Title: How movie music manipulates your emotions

So from an anatomy perspective, when music hits our ear, it stimulates spinal motor neurons, the vestibular system, and the autonomic nervous system. So right off the bat, music activates or arouses your body, and it may be part of the reason and why you feel the music or wanna move to the beat. Then it lights up your brain's emotion centers, which include the amygdala, the nucleus accumbens, and the hippocampus.
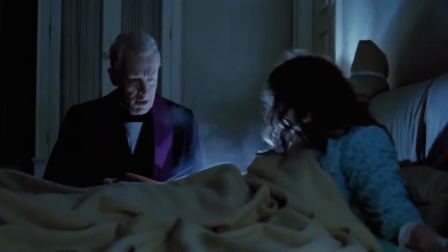Now the amygdala is often referred to as the fear center of the brain, and it is, but it's also pivotal in the formation and storage of all emotional events. And the nu- The nu- The nucleus accumbens responds to rewarding stimuli, particularly from peak emotional events.
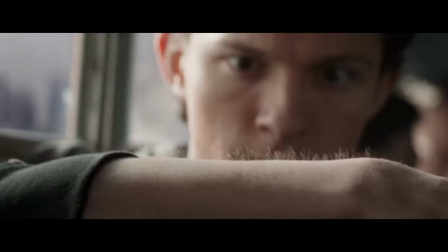So as an example, when you get the chills when you're listening to music, that would be a peak emotional event. And the hippocampus, beyond being closely tied to memory, also partially regulates the chemical stress response of your brain and other brain areas like the hypothalamus,
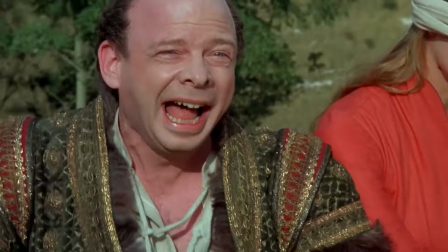the pituitary glands, and the adrenal glands.
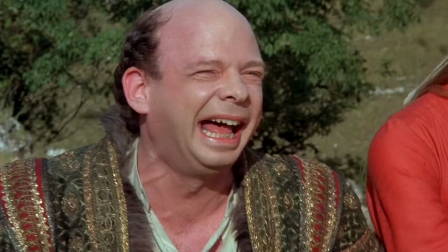So positive and happy music actually reduces the release of stress hormones like cortisol.
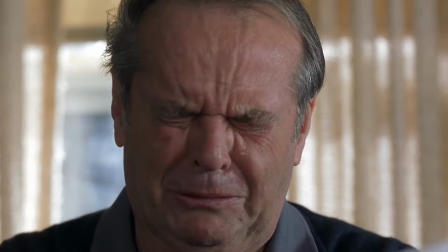And sad or scary music increases them. And people self-report a change in how they feel when they listen to different kinds of music. So regardless of whether it's a learned response or maybe something biological, we know that music evokes emotion.
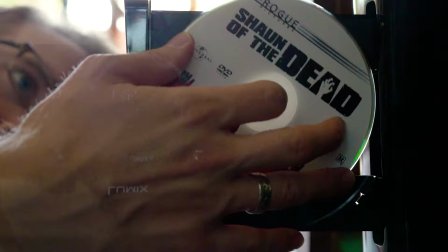So why use it in film?
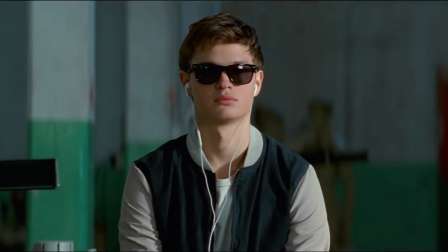So like I was saying before, there's no real-life reason to have music play in a movie. I guess unless it's, you know, coming through a speaker or if a musician is playing it. And yet it would be weird to not have music.
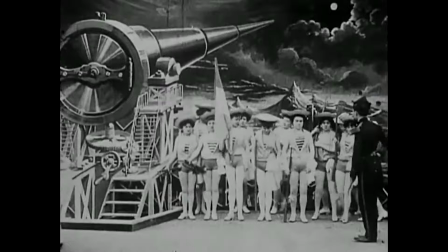In fact, that's why cinematic music was created in the first place.
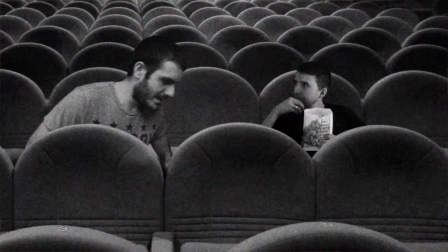Back in the era of silent films, there was no sound, and people going to these movies felt kind of awkward, you know?
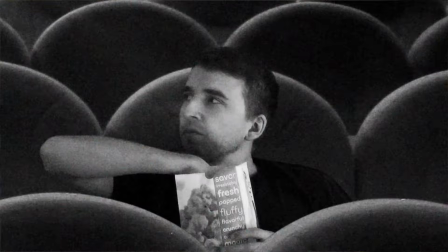They didn't want to sit quietly next to this person that's like right next to them and worry about how loudly they were breathing. So theaters brought in piano players and other musicians in order to accompany what was going on on screen.
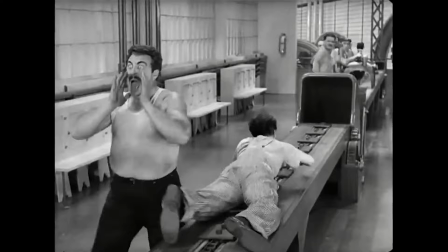And voila! The marriage of music and film was institutionalized.
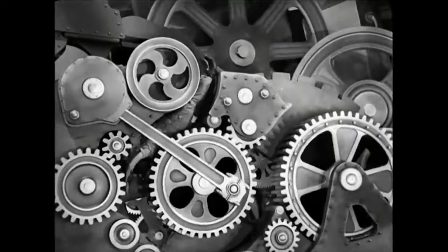And even after these newfangled talkies came in, it was just too late, you know. Cinematic music had burrowed its way in and had become a staple of filmmaking, and today that continues to be true. It's almost hard to imagine it without it, but, you know, of course YouTube finds a way.
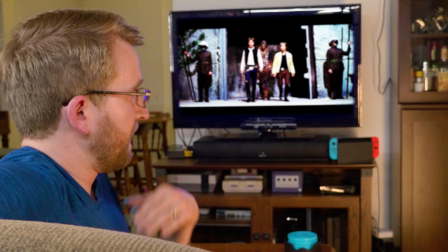Without music, you can turn a triumphant scene like this into, well...
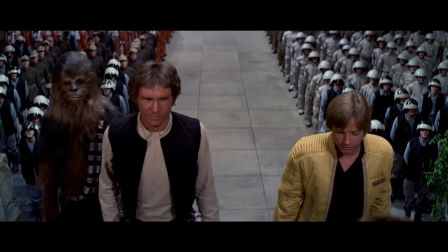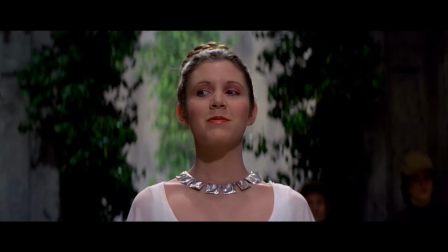Okay, so music and film keeps things from being awkward, but it does so much more than that.
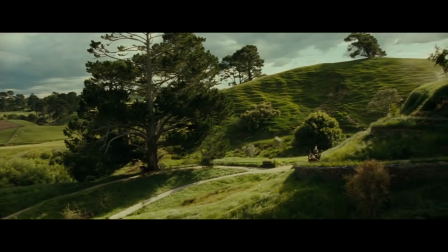It can tell you where you are.
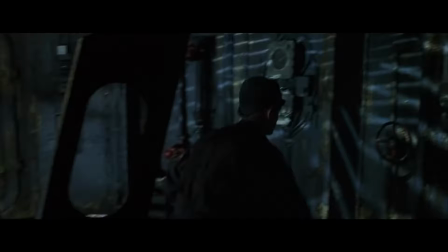It provides continuity between scenes, but most importantly, it tells you how to feel.
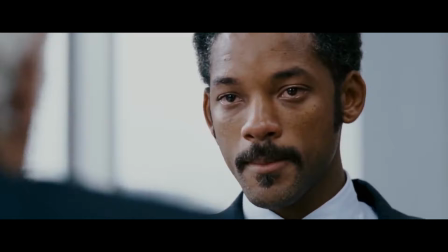Now, you might admire a certain actor because of their ability to convey complex emotions, or maybe you appreciate a particular director who's able to cut together scenes to tell a cohesive story. But music removes ambiguity, and it takes the emotional level to brand new heights. If you've ever watched a video kind of like this where it talks about movie music,
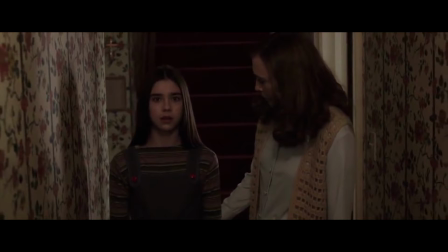it probably talked about horror films. because they are the masters of using music to evoke a certain emotion.
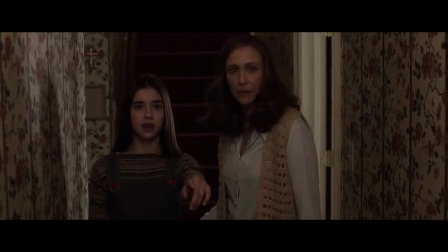In their case, you know, it'd be fear, tension, and dread.
Who's that?
Let me show you what I mean. You all know who Alfred Hitchcock is. He was a master of cinema, and he used editing in order to elevate stories to new heights. But did you know that in the murder shower scene of Psycho, he originally did not want any music accompanying it. This is what it looked like.
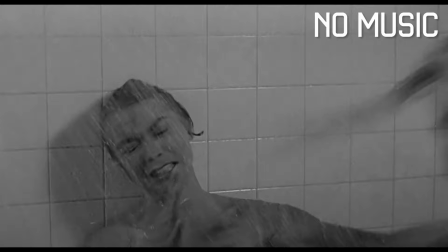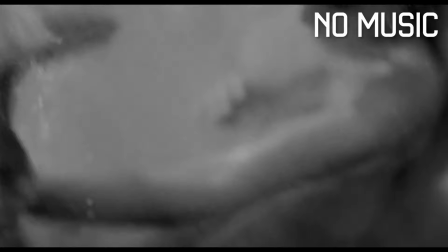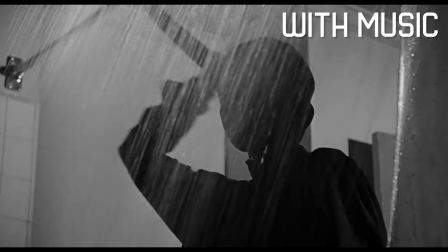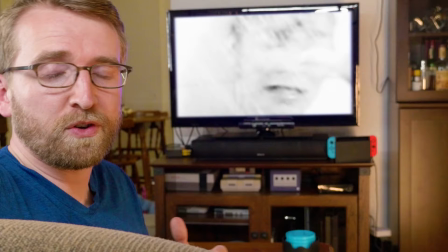Bernard Herrmann, the composer for the film, did it anyway.
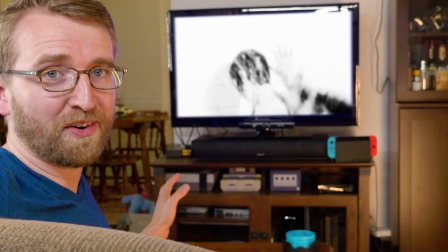And I think that you'll admit that with the screeching violins, it's a lot scarier and it brings the emotional level to a new height.
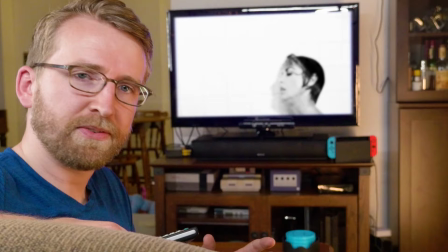And as good as actors are at, you know, acting, emotions are actually pretty hard to convey on screen.
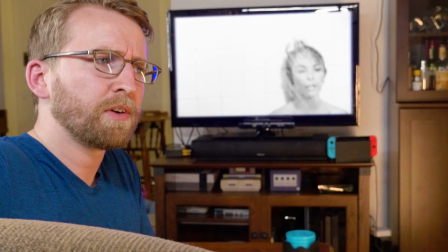And there are a lot of scenes in movies with both people or without people that are emotionally ambiguous.
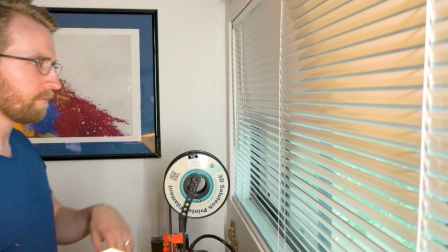So how are you supposed to feel then?
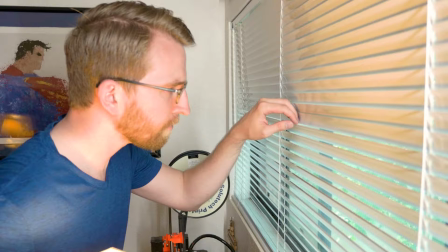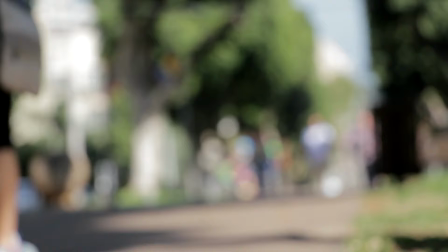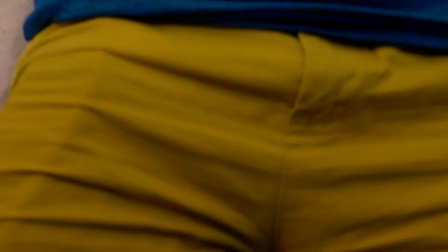Well, before I go any further, I need to talk about the Kuleshov effect. Now, the Kuleshov effect is a phenomenon where we derive more meaning from two clips cut together, even if they're totally meaningless, than one clip in isolation. So let's take a look at three examples right now.
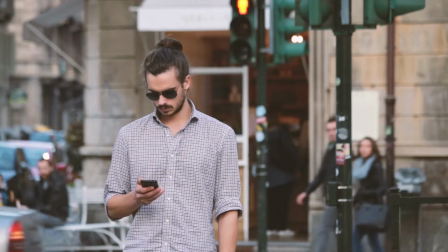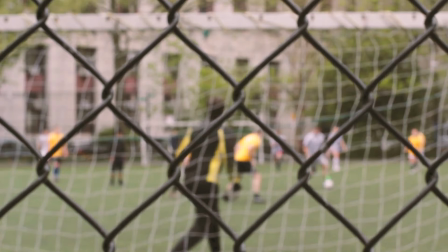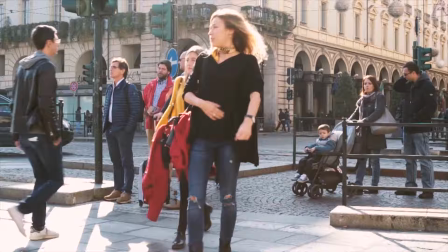Most likely you created a story out of each of those little examples that I just showed. Even though I just grabbed some random stock footage online. So maybe the guy went from being a private investigator to a photojournalist to just some dude creeping on a woman on the street. Now Kuleshov was a director and he used the same editing technique to impart emotions onto his characters. He would show an actor with an expressionless face and paired it with another clip.
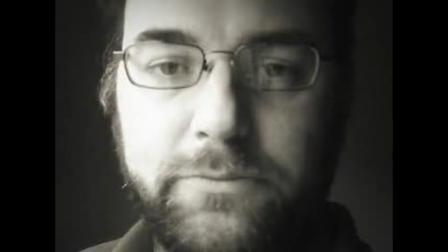And depending on that second clip, viewers interpreted the actor as either being happy,
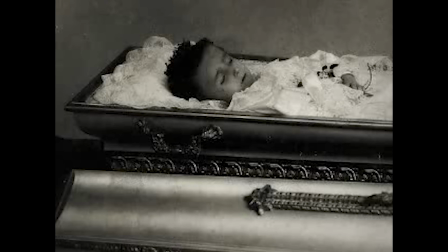sad,
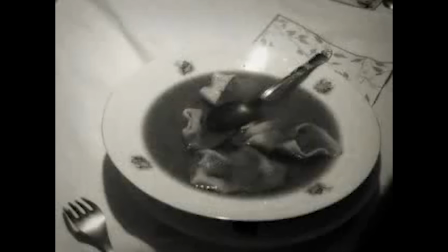or hungry even. Now recently, a few different studies tested this effect. One even used fMRI to see if the brain activity of people lined up with positive, negative, or neutral scenes. And even though there's more research that needs to be done around this topic, It seems like the effect is real. People reported that the actor's emotions matched the emotion of that second clip, and their brain activity seemed to line up with that same emotion that they were seeing. It's pretty interesting, right? If you want a deep dive into the Kuleshov effect, I strongly recommend checking out the video by Dan Olson made over at Folding Ideas. It's a really great video, and it goes into a lot more detail that I can't really go into here. But anyway, I bring up the Kuleshov effect because I theorize that you can evoke the same effect by pairing music with film.
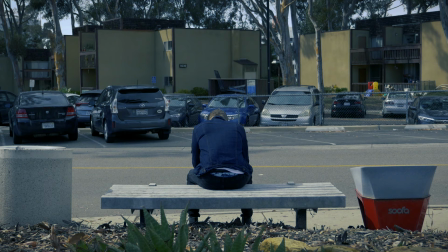In other words, you get more meaning when music is present. So let's do a little experiment. Take a look at this next clip.